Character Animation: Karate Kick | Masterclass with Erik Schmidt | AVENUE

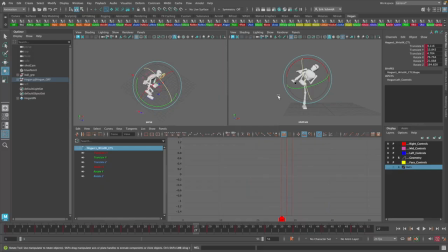1245s
And the other hand. Let's see what that does. Yeah, I don't like that. There we go. Maybe I could also move them out a little bit so we get a nice arc. They are IK, so they will never really have a proper arc.
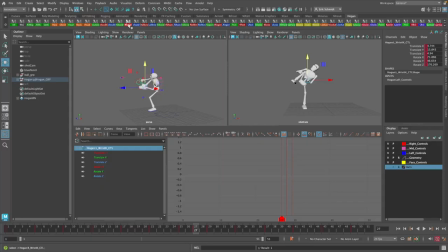1265s
It will just gonna go straight in the middle of in its path. So maybe we can make a little bit of an arc there.
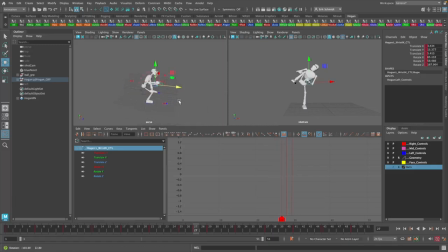1283s
Okay, so there. And let's see the other one. I want to straighten that out here a bit. I can lift the elbow. I can go in and tweak this in the end as well. Maybe this is a nicer silhouette.
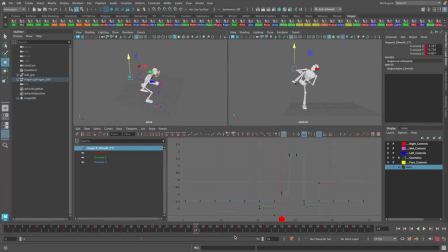1302s
Okay, I've gone in now and done a slow out from the kick down to this position here. And I've done it with the same kind of method as I did the slow out from the squash to the kick.
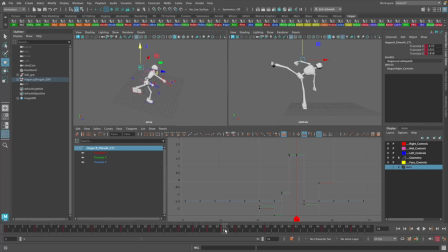1320s
I've now done just a slow out from the kick to the next pose here. The last two poses I want to do for this demonstration here, I want to resolve how the feet come off the ground here, and I want to resolve how he lands again.
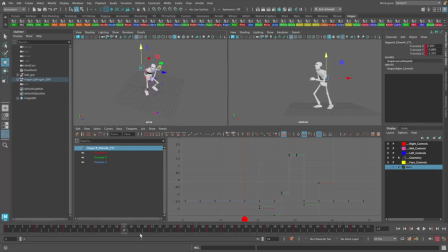1337s
If I go in and select everything and put it in spline, you can see there's a kind of a softness to him as he takes off and lands, and I want to get rid of that.
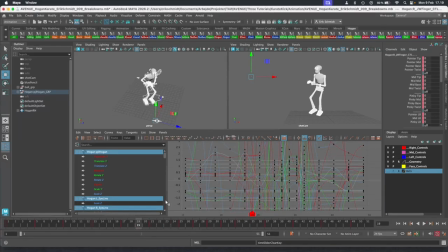1350s
I'll start by setting a key here on everything, and I'll fix the foot first, so to get that to come off the ground. I'll middle mouse that and say set key, so now it stays on the ground.
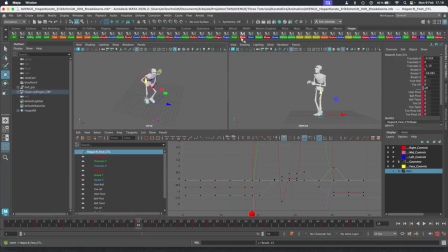1369s
I will maybe make a bit of a slow out of the other foot. Yeah. I'll bend that a little bit. So I'll bend the chest a little down.
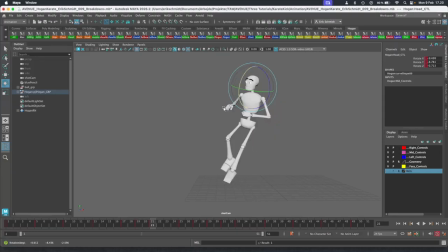1391s
And I can also put a little bit of overlap in the head. Put the torso up a little bit higher. In order to get sort of a nice weight, I will move
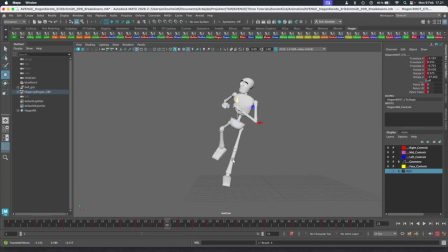1405s
this down so I get a nice arc, and I will put the foot on the ground.
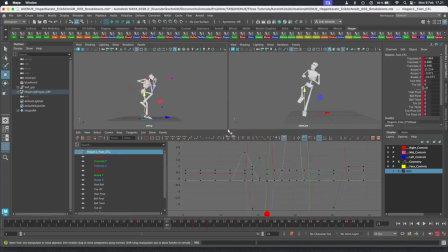1412s
Maybe that's better to see that from here. So I will put that down. I'll middle mouse drag the blue foot over. So now it lands there. He can't land, so I'm going to give it a little bit of a foot roll. So his toe get on the ground.
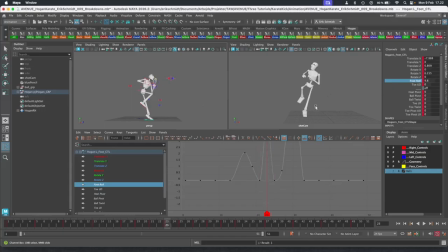1434s
Maybe I'll rotate it a bit as well. I'm gonna do that here.
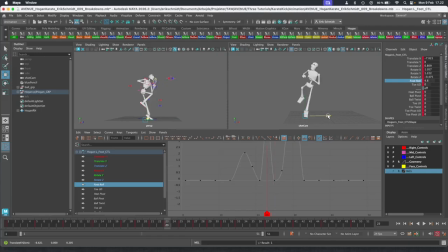1451s
So these are details here I can go in and fiddle with. Maybe I will bring the torso down a little bit, so just so it hits the ground there.
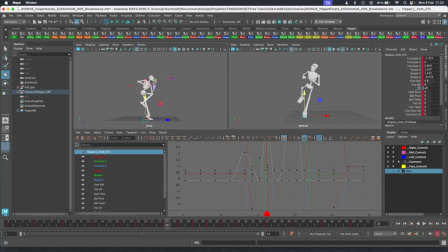1469s
I can go in and fix the foot. I can do a little bit of a toe twist. These are little details I can do in the polish pass here. I'll do this here for now.